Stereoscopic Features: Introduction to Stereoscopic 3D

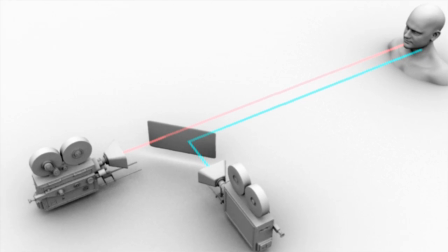0:06 We live in a 3D world and a new renaissance of stereoscopic cinematography is attempting to bring that world to life on screen.
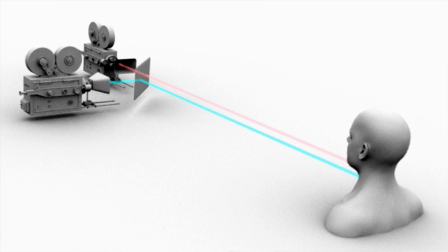0:16 With stereoscopic filmmaking comes an entirely new set of creative techniques, rules and editing practices.
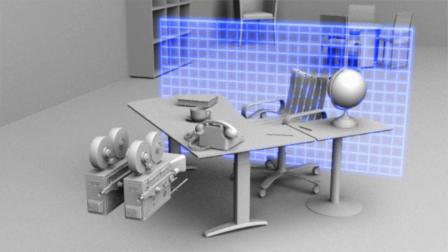0:23 Media Composer now includes a powerful integrated stereoscopic workflow and in the videos that follow you'll see how to take advantage of it.
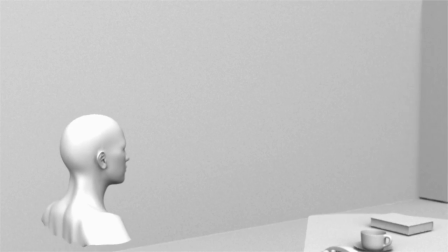0:31 But let's begin by taking a look at how our eyes work in stereo.
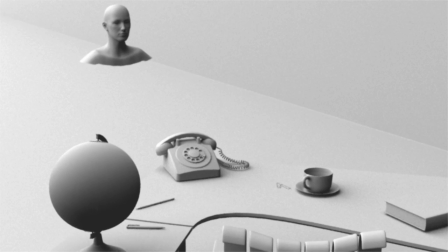0:36 When a human observer looks at a scene, her two eyes focus and converge on a specific point in that scene. This point of convergence can change repeatedly as she examines various objects in the scene.
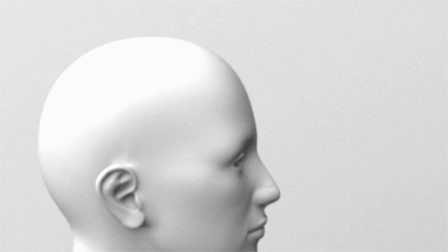0:49 The result is two separate images of the surrounding world.
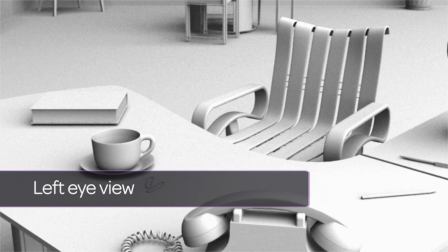0:53 Since human eyes are on average 65mm apart, a distance referred to as the interocular distance,
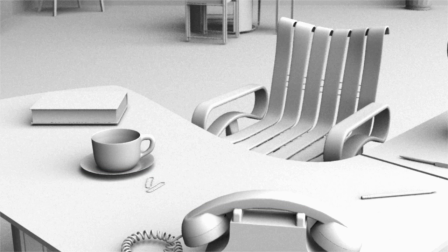1:01 each eye sees the world from a slightly different perspective.
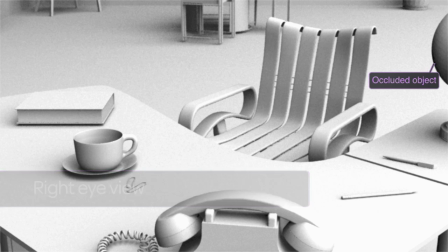1:06 Parts of the scene that are hidden from the vantage point of one eye are visible to the other.
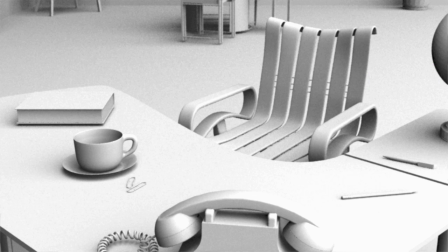1:11 This hiding of objects from one eye is referred to as occlusion.
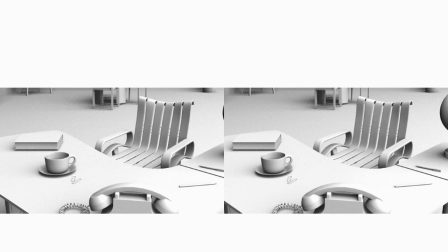1:17 Collectively, these differences in perspective and occlusion between the two eyes are called disparity.
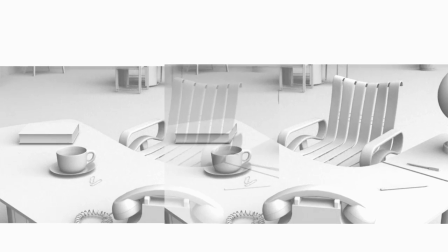1:23 Now when the human brain takes in the left and right eye views,
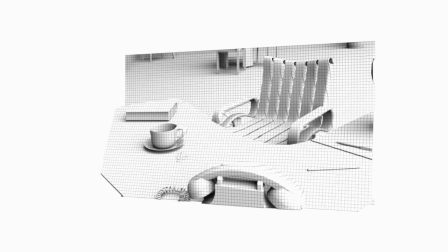1:27 it can use the disparity between them to fuse the two images into one and reconstruct a three-dimensional representation of the world.
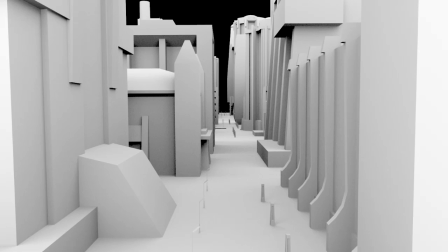1:35 Of course, this isn't the only way we arrive at a sense of depth in our world. The natural perspective lines visible to a single eye are enough to give our brains a good estimation of the distance of objects. In fact, beyond about 200 feet,
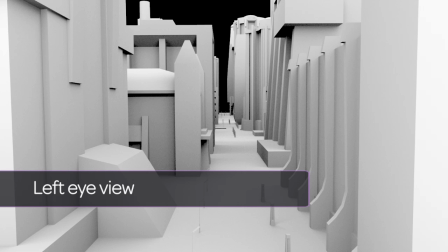1:49 the differences between what the left and right eyes see is It's so slight that our brains judge depth for distance objects solely on perspective.
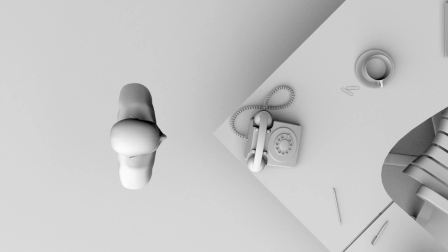1:59 Bringing all of this to 3D filmmaking, you might be tempted to reproduce what happens with our eyes using film cameras instead. Of course, like most things, the reality isn't quite that simple.
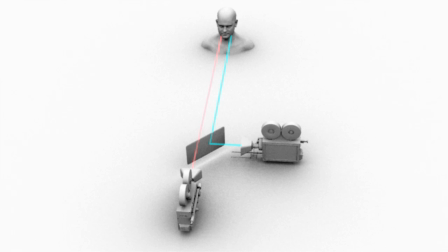2:12 Firstly, it's extremely difficult to get two cameras with their bulky chassis 65mm apart.
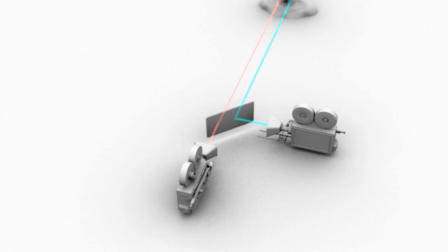2:18 A common solution is to use a beam splitter with one of the cameras at 90 degrees to the other.
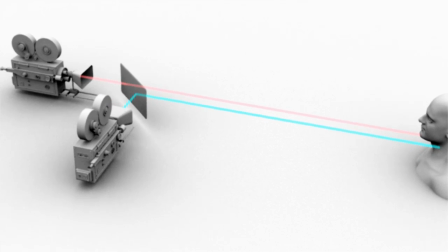2:24 This can introduce various artifacts such as color tinting from the deflecting mirror and spatial misalignment.
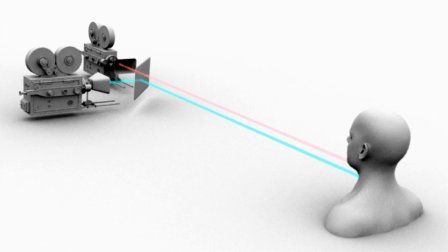2:30 Other systems use two lenses in a single camera chassis, although this creates its own significant constraints on the cinematographer.
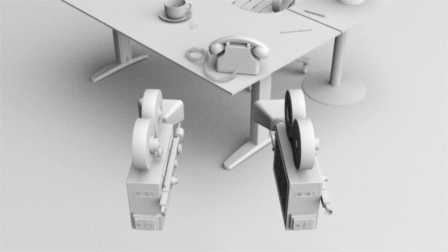2:38 To mimic the human eye, you might then choose to converge your camera lenses on an object in the scene.
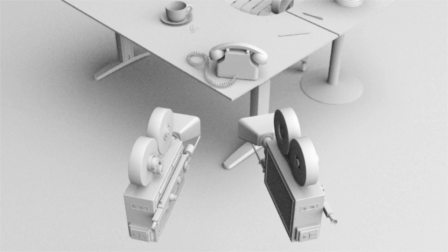2:44 This is sometimes called towing in the cameras.
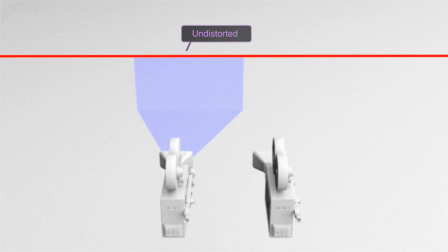2:48 The problem with this approach is that it introduces keystone distortion in each of the resulting images.
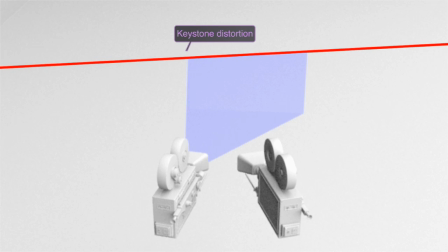2:54 Because each camera is viewing the scene at an angle, the resulting 2D images are skewed. Trying to combine the image as is will produce major mismatches and audience headaches.
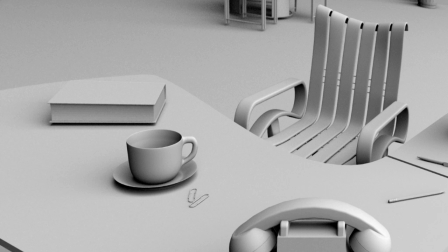3:07 Now that's not to say you can't shoot like this, plenty of stereographers do, but the resulting images will need to be corrected with a corner pin and post.
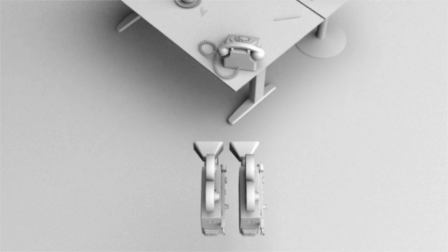3:16 The generally preferred method for shooting 3D is to shoot parallel.
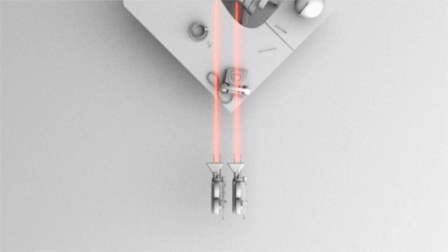3:21 Your cameras are positioned close and alongside each other, just like they were for the toe-in method, but this time they're angled parallel to each other. That way they capture the same perspective shifts that the human eye would, but without the keystone problem.
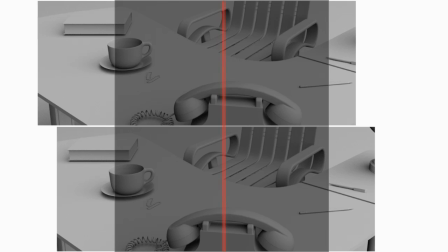3:35 In post, we can slide the two images together until a certain object in the scene overlaps exactly in both the left and right eye images.
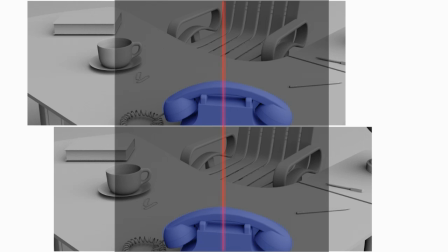3:43 This is called adjusting the convergence. Now, when we view the image in stereo,
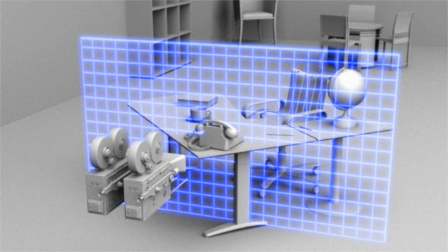3:50 anything in the scene that was forward of the object we converged on appears to come out of the screen and into the audience, called negative space, while anything behind the object recedes behind the screen. The object itself is positioned exactly at the theater's screen plane.
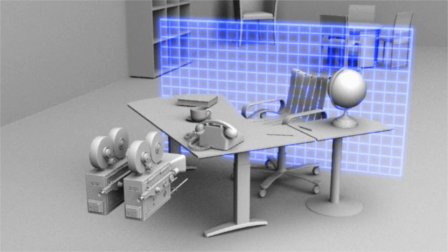4:06 What's great about this is that the convergence point can be adjusted for any given shot to place scene objects in the appropriate theatre space.